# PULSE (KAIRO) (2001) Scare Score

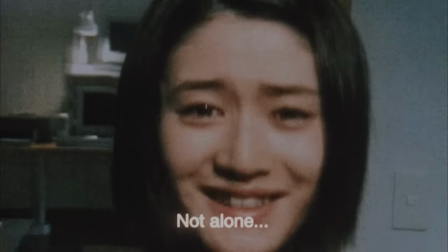Ladies and gentlemen, welcome to the Horror Mine.
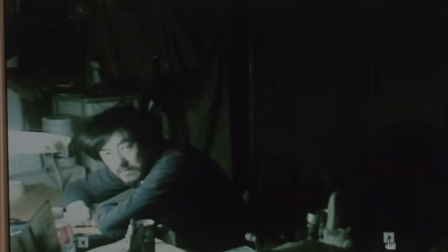My name is Vik Shai and this is The Scare Score, where I break down horror movies and rate them on how scary I think they are.
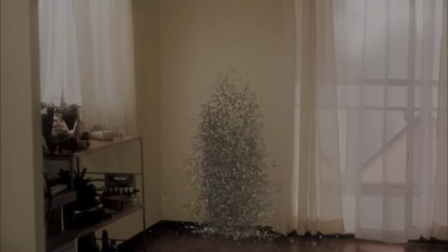In this episode, I'll be going over the highly requested 2001 Japanese horror film Pulse, also known as Cairo.
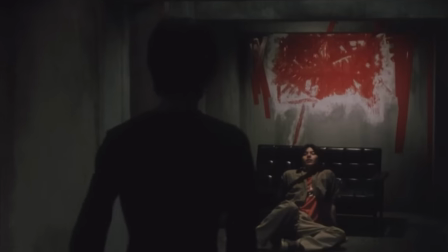I'll be going over the events that take place throughout the film while breaking down each scare scene and rating them on how scary they are or attempt to be.
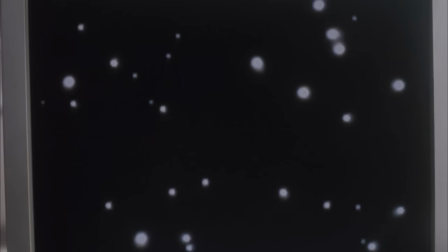Pulse tells the story of a deadly curse that deletes people who access a mysterious website on the internet.
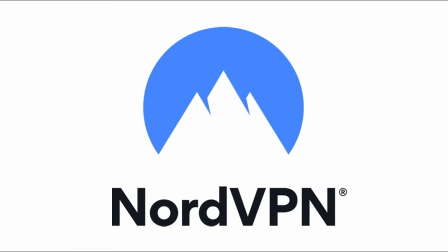Sounds like something I'd want to protect myself from. Thankfully, our sponsor NordVPN has just the solution.
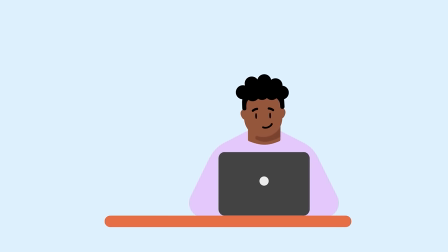My friends, it's no secret that we are extremely vulnerable every time we access the internet.
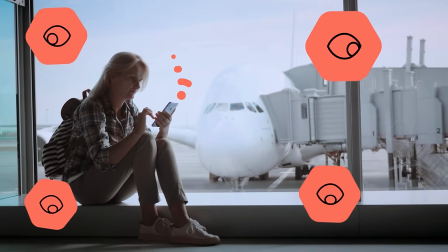There are a bunch of bad individuals looking to steal your data and personal information each time you access the web.
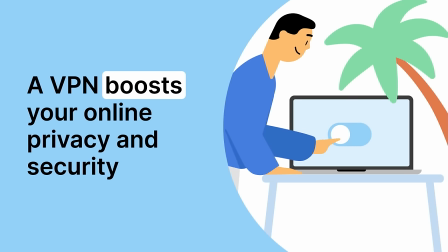NordVPN significantly enhances your online security and privacy by encrypting your online traffic,
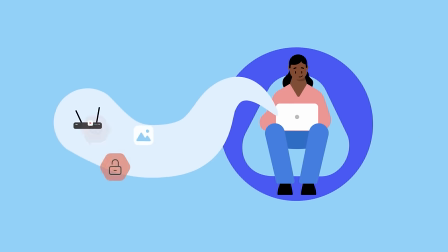hiding your information from third parties, and even your own service provider. With NordVPN,
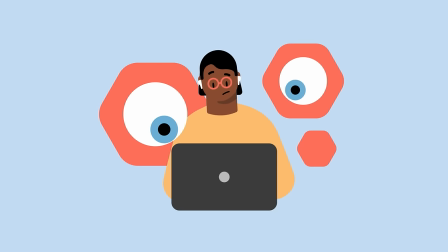you can browse the internet from your desktop or phone with the peace of mind that your information is being protected at all times, which is very important.
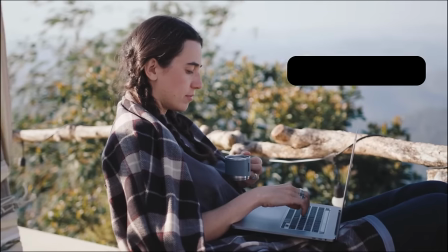Best of all, especially for movie lovers like me, NordVPN allows you to access region-restricted content,
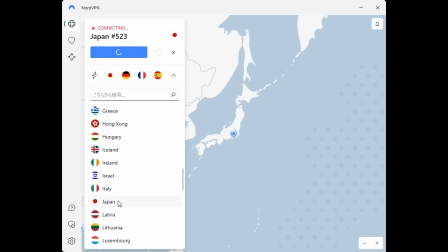meaning you'll be able to stream your favorite movies and TV shows that you normally would not be able to from your own region.
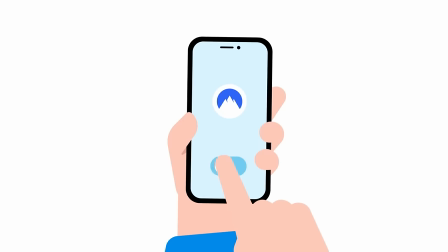I'm always looking for foreign movies to cover on the channel that aren't available in the US, and this is a lifesaver.
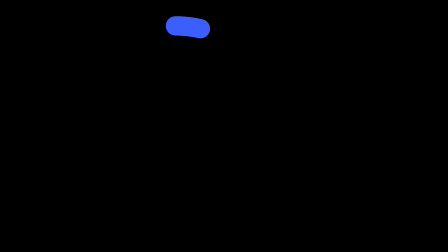Click the link in the description down below, or go to nordvpn.com slash horrormine to get a huge discount off a two-year plan plus four additional months absolutely free.
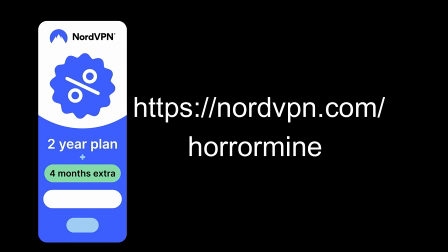Try NordVPN risk-free now with a 30-day money-back guarantee. That's NordVPN.com slash HorrorMine, and the link can also be found in the description and comment section down below.
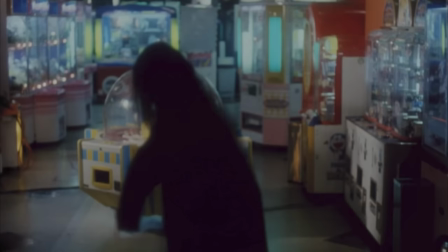Pulse is a very cryptic movie that contains people turning into black stains, crazy-looking dancing ghosts, and that one scene that terrified everyone.
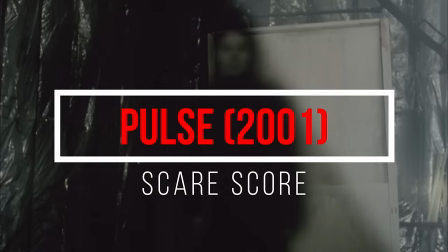But how scary is it? Sit back and relax and join me as we explore Pulse and tally up the ScareScore.
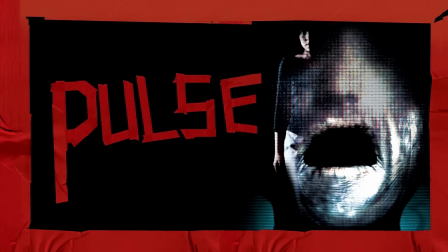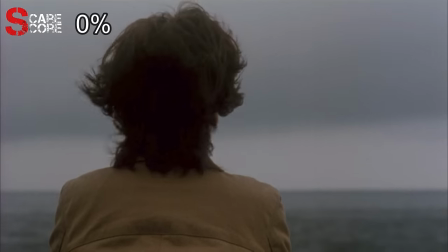Our movie begins with a narration from our main character, Michi, telling us that it all began without warning.
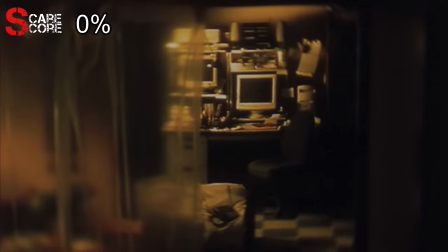We get a cryptic shot of a computer room as the phone rings in the background.
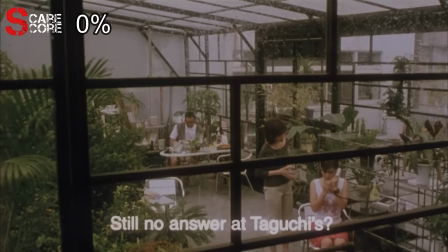The person calling is Michi's friend, Junko, trying to contact their co-worker, Taguchi, who hasn't shown up to work in over a week.
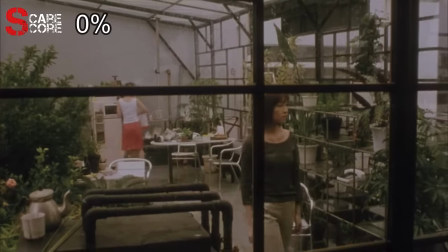Taguchi has been working on a disc and Junko feels something is terribly wrong. Their other co-worker, Yabe, says that they need to get the disc now.
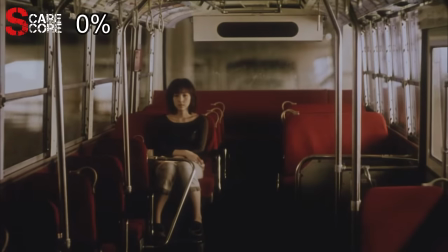Michi goes to check on Taguchi and this shot of her riding the bus is an early indicator of one of the movie's themes of loneliness.
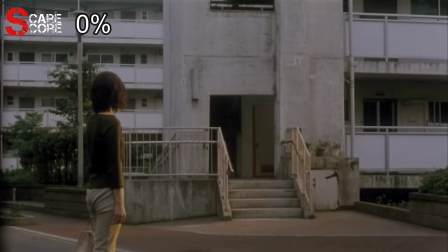As she looks for Taguchi's apartment, we see a door surrounded by red tape which is an easily missed but crucial element in the film.
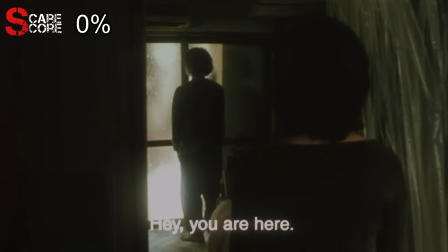She goes into his apartment and speaks with Taguchi not realizing that she's speaking to a ghost.
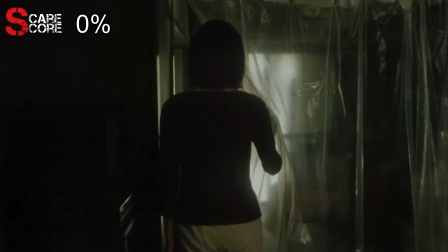He seems normal when talking to her which makes it more disturbing when she discovers his body cosplaying as a decoration hanging on the wall.
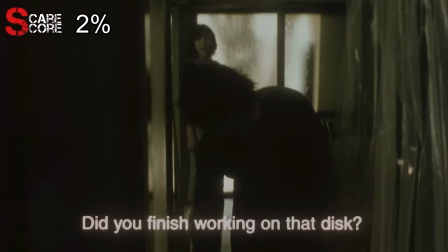The previous conversation becomes more disturbing when we realize that he nonchalantly grabbed the cord while speaking with her.
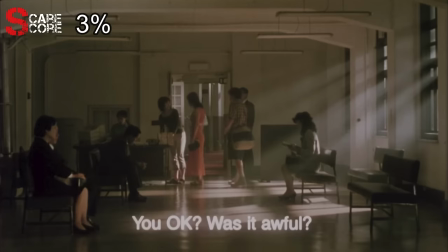It's a decent scare scene and an interesting way to introduce this movie's curse. She regroups with Junko and Yabe and gives him the disc that Taguchi was working on.
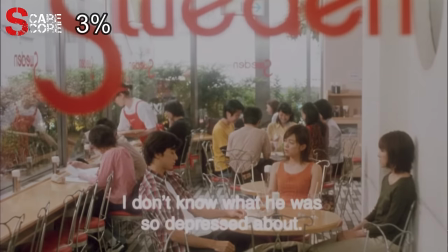They wonder why Taguchi did what he did as he never showed any signs of being depressed.
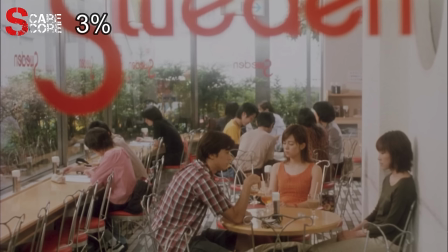Yabe thinks that maybe he just wanted to move on and says that he himself feels like that sometimes.
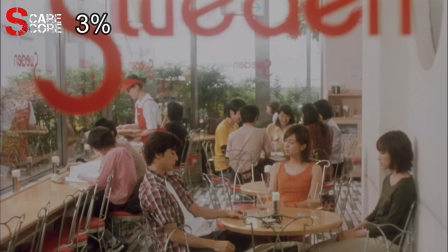They don't really have any reaction to what he just said, which is odd considering what just happened.
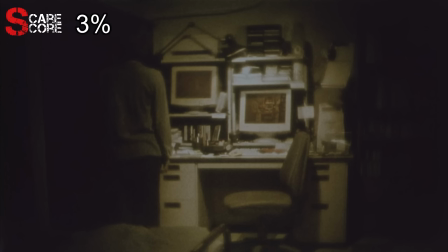They look at Taguchi's disc, which shows a couple of weird things. Taguchi is standing in the corner and his face is hidden in the darkness.
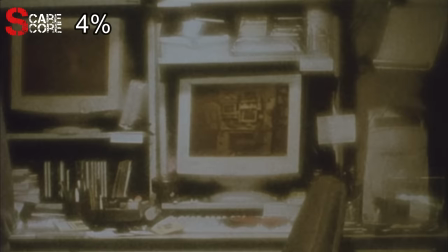One of the screens is showing the exact same picture and the screen in that picture is also.
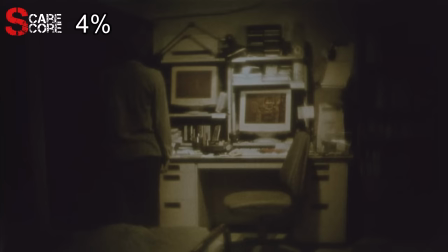The screen right next to him appears to eerily show his reflection.
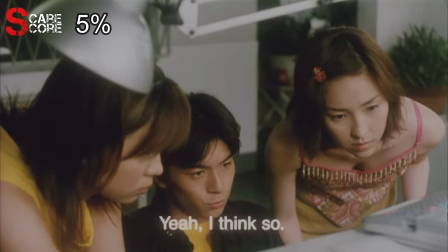I wouldn't really consider this a scare scene, but it does show the type of scares this film provides.
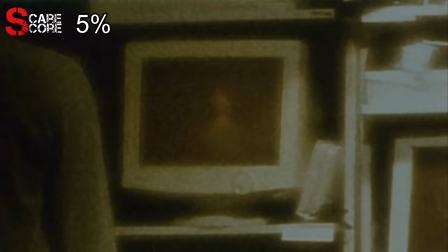Strange and unsettling images that are difficult to comprehend and process.